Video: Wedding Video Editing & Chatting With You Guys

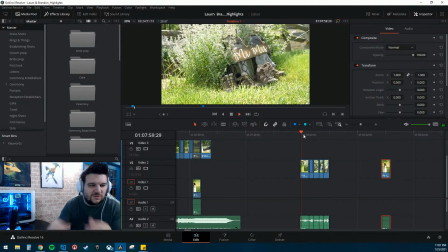3229s
Now we gotta figure out which one I want to use. Let's just go through all these real quick here.
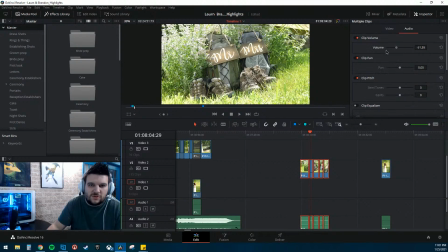3236s
And I'm going to mute this because I don't know what was said, so we don't want anything like that going on.
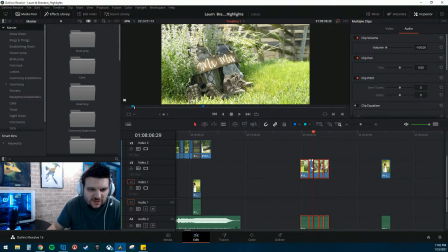3251s
Kind of like that one. What was that one? That one wasn't too bad. Get a little bit of wind in there. Got a little bit of depth. We got like some type of bee or something in there. Living the dream. Yep. Kind of like that one.
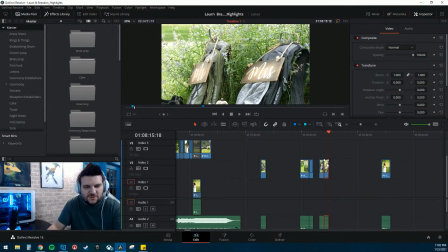3274s
That one, I don't care for that one because you don't got the shoes or the boots.
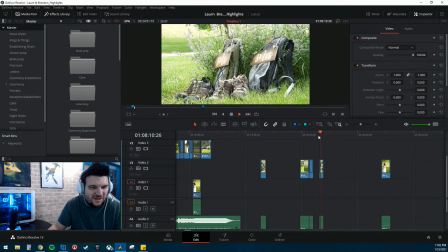3281s
That one's kind of blah. That one's straight on.
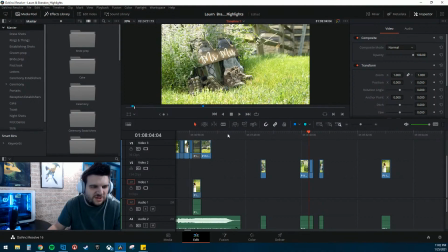3289s
don't necessarily think we need a moving shot because we ended on a moving shot like that. I think this is the one. Got some nice leading lines. I think we'll go with this one.
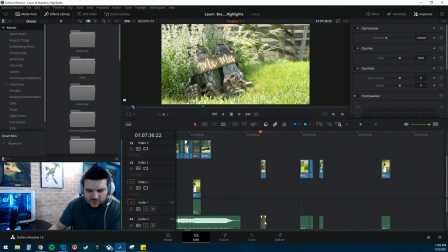3304s
Okay. We do not need the audio for this, so we can delete that out so we don't copy over something.
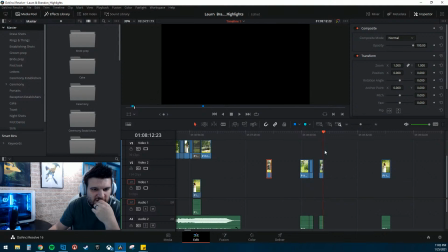3311s
Alright. These I think we're good to get rid of. Don't need those.
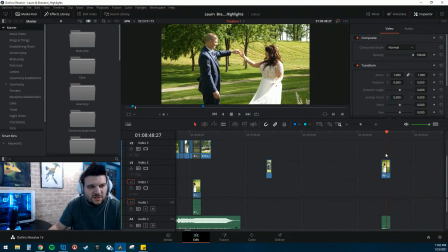3317s
What's this? Do we want to put the swing in there?
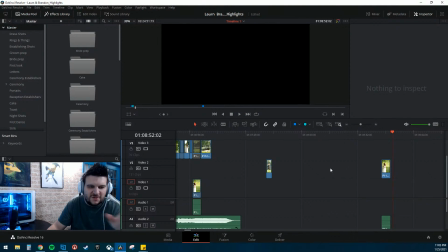3325s
I think we've got it the way we want it. I've got a swing. I've got a twirl later on in the video. I don't think we're going to use this. I'm not going to delete it. I'm just going to move it up into the hidden. So we've got all of these for hidden. Let's see here.
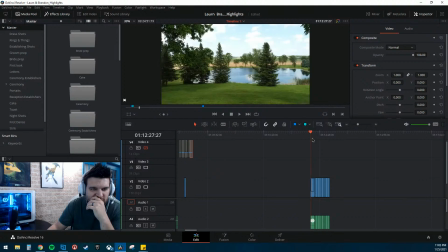3343s
All right. So we're transitioning. These are all shots of the back.
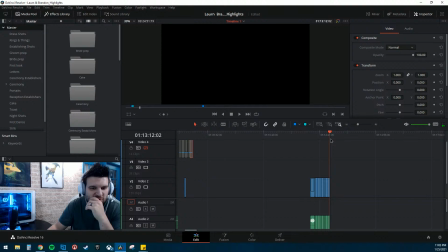3351s
We'll probably use some of these for the reception. So let's go ahead and move those up to the top there. And then, oh yeah, I can't forget about the doggy.
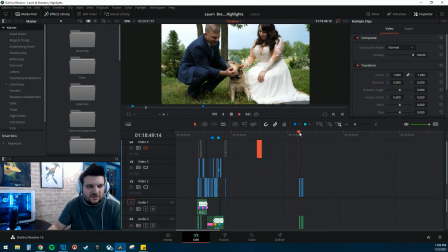3366s
When are we going to put the dog in? Just look at him. Give him kisses.
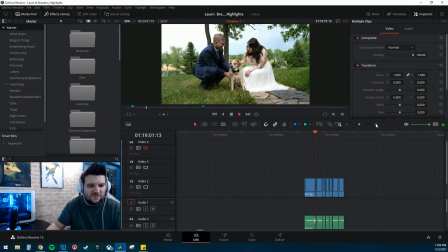3378s
I like his little, oh, big yawn. Big yawn. You can hear me in my dumb laugh.
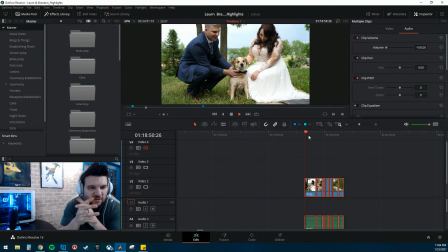3384s
Let's turn that off. Oh, let's see here.
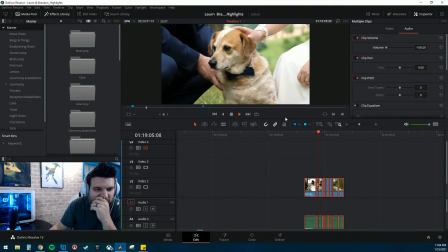3390s
Oh, it's such a pretty dog. Hi, buddy.
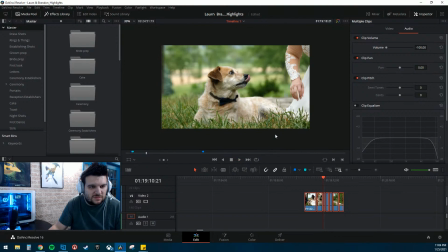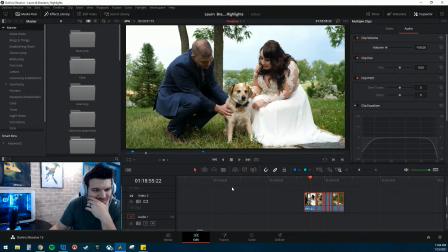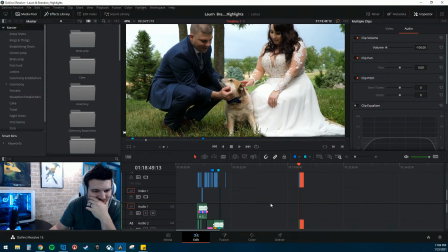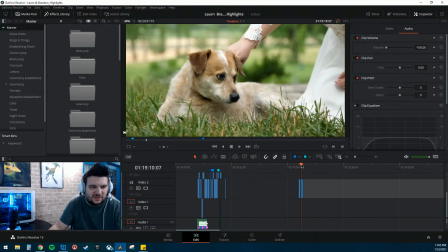3429s
I don't know when we're going to put the dog in. We've definitely got to get the dog in. This was right, I believe.
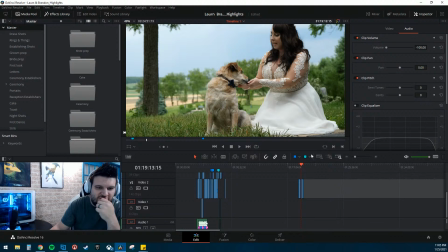3438s
I'm trying to remember. I think this was right before dinner. I'm not sure, but I think we're going to play it off like that.
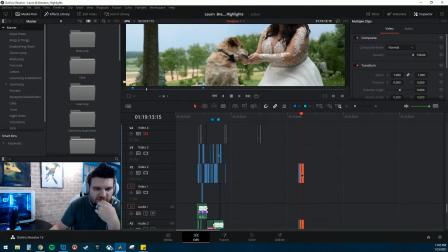3444s
So I don't think we're going to use that just yet.
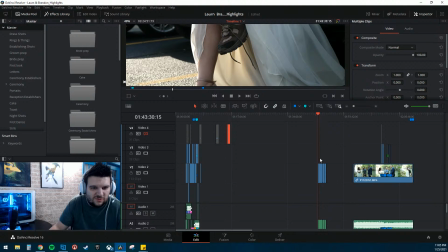3446s
We'll definitely get them in there, but we want to work on getting them down to
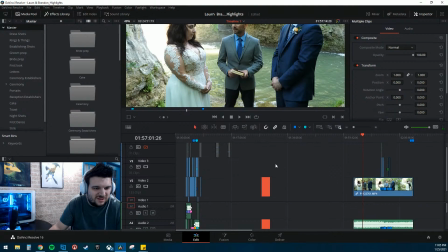3456s
the waterfall. And I think we'll put the dog in after that.
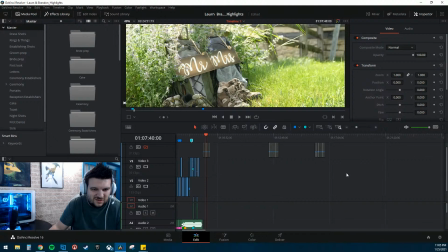3463s
So let's see here.
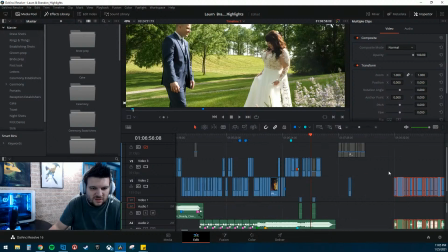3470s
Bring this in. So let's see here.
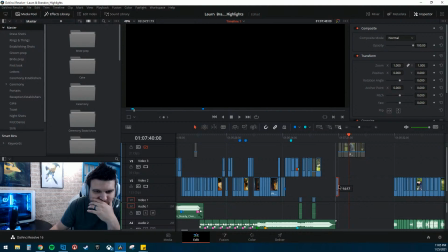3476s
Transition.